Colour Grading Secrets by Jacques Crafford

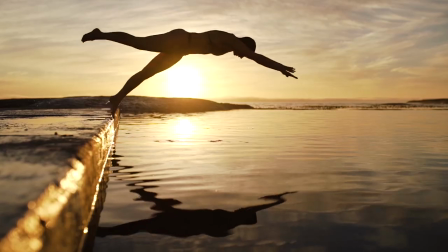By using this method you're able to make your colors pop even more without adding real contrast but simply the colors themselves doing it for you.
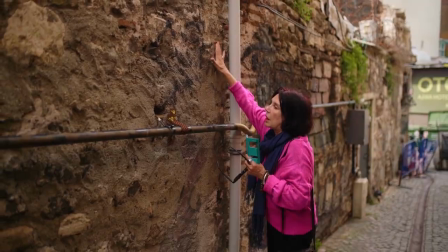Now when filming on the go we don't always have the opportunity to simply choose the colors we're presented with but for something like an interview there's room to play.
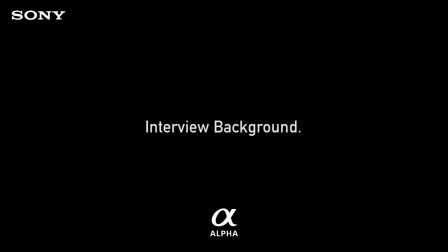Choosing a background.
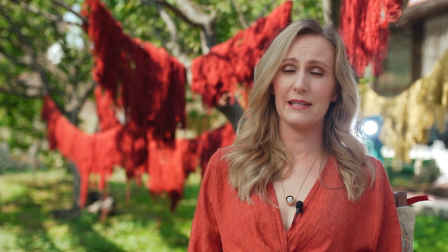One of the most challenging tasks when filming an interview is finding a background that is pleasing to the eye but also relates to the character or brings across a feeling.
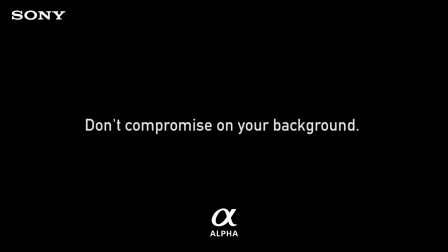I spend a good amount of time looking for the right backdrop and on bigger shoots we use a dedicated location scout,
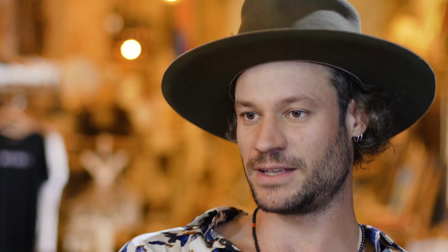someone who's constantly looking for our next shooting location. Here's some examples of where I used contrasting colors to convey a feeling.
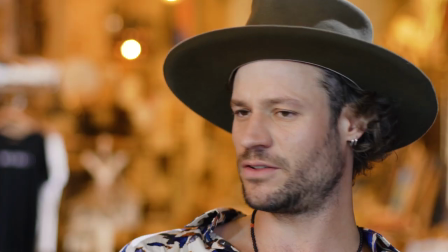The musician. This guy was such a joy to interview. He had a warm vibe to him and therefore I wanted a warm background.
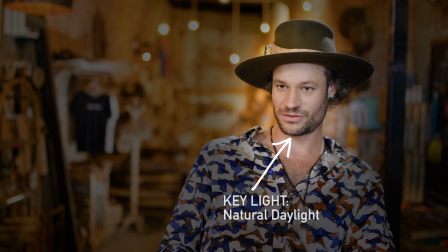Now this is where white balance come in. Using only natural daylight as a key light, I had him sit in front of the store catching the outside light.
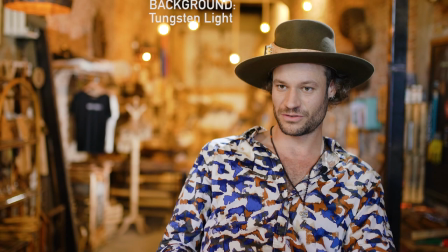Because daylight requires a warmer temperature the tungsten lights in the background were extra warm as I took my Kelvin up to about 6,000 this is also one of those examples where auto white balance would not work as it will pick up the warm tones in the background and trying to compensate will
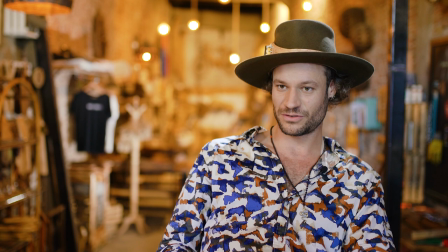make the skin tones too cold where in fact the skin tones is the only thing that matters in the scene by simply using a
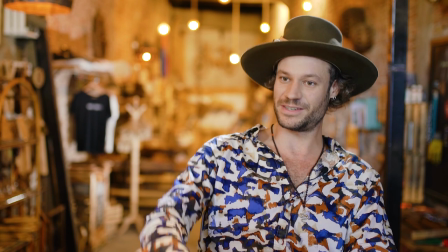cold source as a key light and a warm source in the background I was able to create a warm feeling but still manage to nail the skin tones.
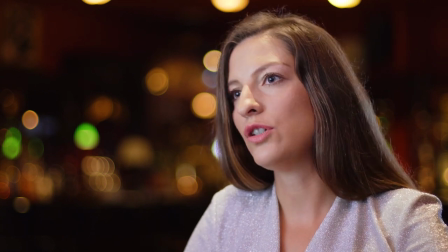Next we've got the orchestra conductor. The first thing to notice is how dark the background is.
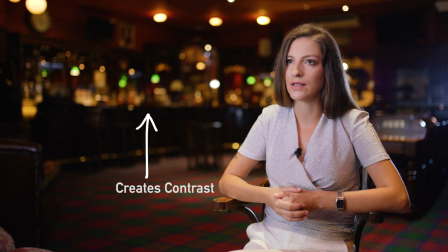Although you still get a pretty bokeh out of it, the darker background creates amazing contrast and really brings the subject out.
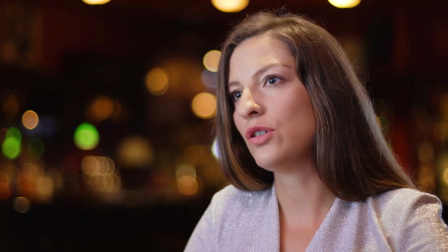I also went with this approach because of the nature of her work.
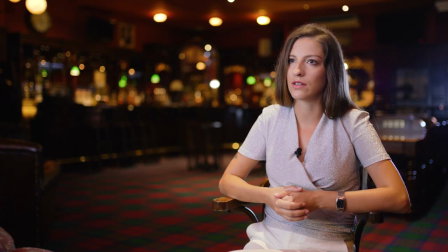Performing in orchestras with a limelight on her, I tried to make the background feel like a crowd full of people watching her during a performance.
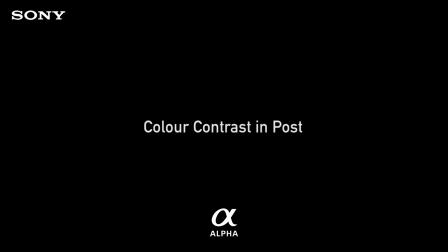Lastly, I'm going to show you an example of where I use contrasting color in the grading process.
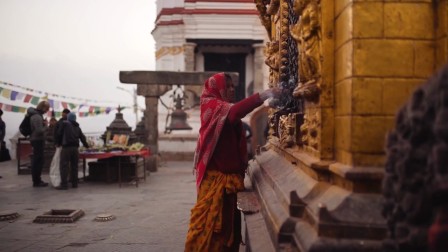This is one of my favorite scenes from our trip to Nepal filmed at the famous monkey temple. If you look at the before and after, you'll see a change in color contrast.
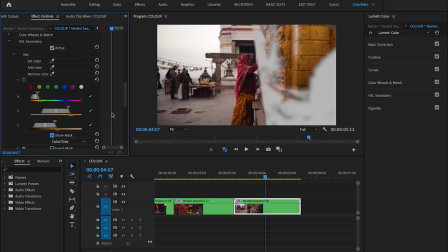Basically what I did here is use the HSL secondary tool to selectively add more saturation to the wall on the right, trying to match it with the sarong.
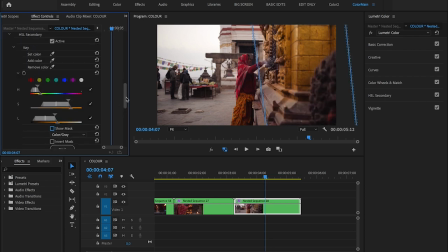By masking the wall, I made sure I didn't add the effect to anything else in the scene. Taking it a step further, I added an additional mask and this time I simply desaturated the left of the frame to take away the attention from the tourists in the background.
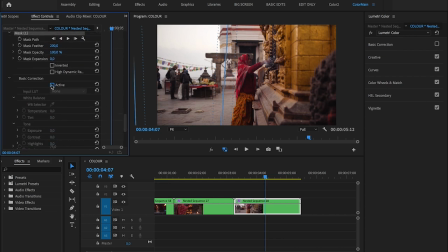Taking the color contrast into account, we now have a solid focus point without distraction from the background. So there's no set way of doing this as each frame will be different,
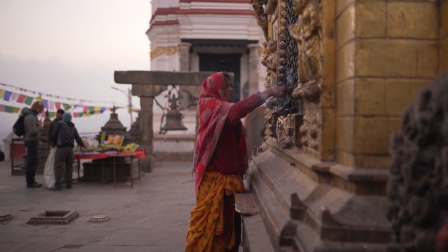but you have to ask yourself how you can use color contrast to enhance the focus on your subject and how to amplify the feeling.
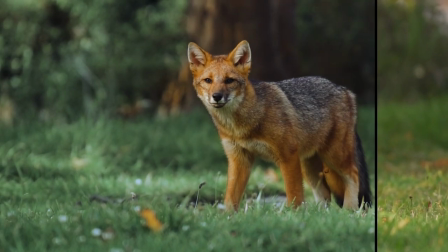It's an open canvas and opportunities are endless. And that's it for today's video. I believe that many small changes can make a big difference and by applying all of the principles I discussed you should see an improvement in your colors.
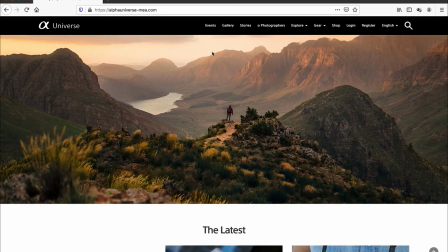If you enjoyed this video make sure you keep an eye on the Alpha Universe page for a continuous
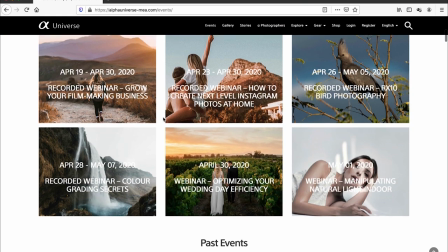release of pre-recorded webinars and a variety of live sessions from all our ambassadors. Also follow the Sony Alpha SA page on Facebook and Instagram for regular updates and promotions. Thanks for watching.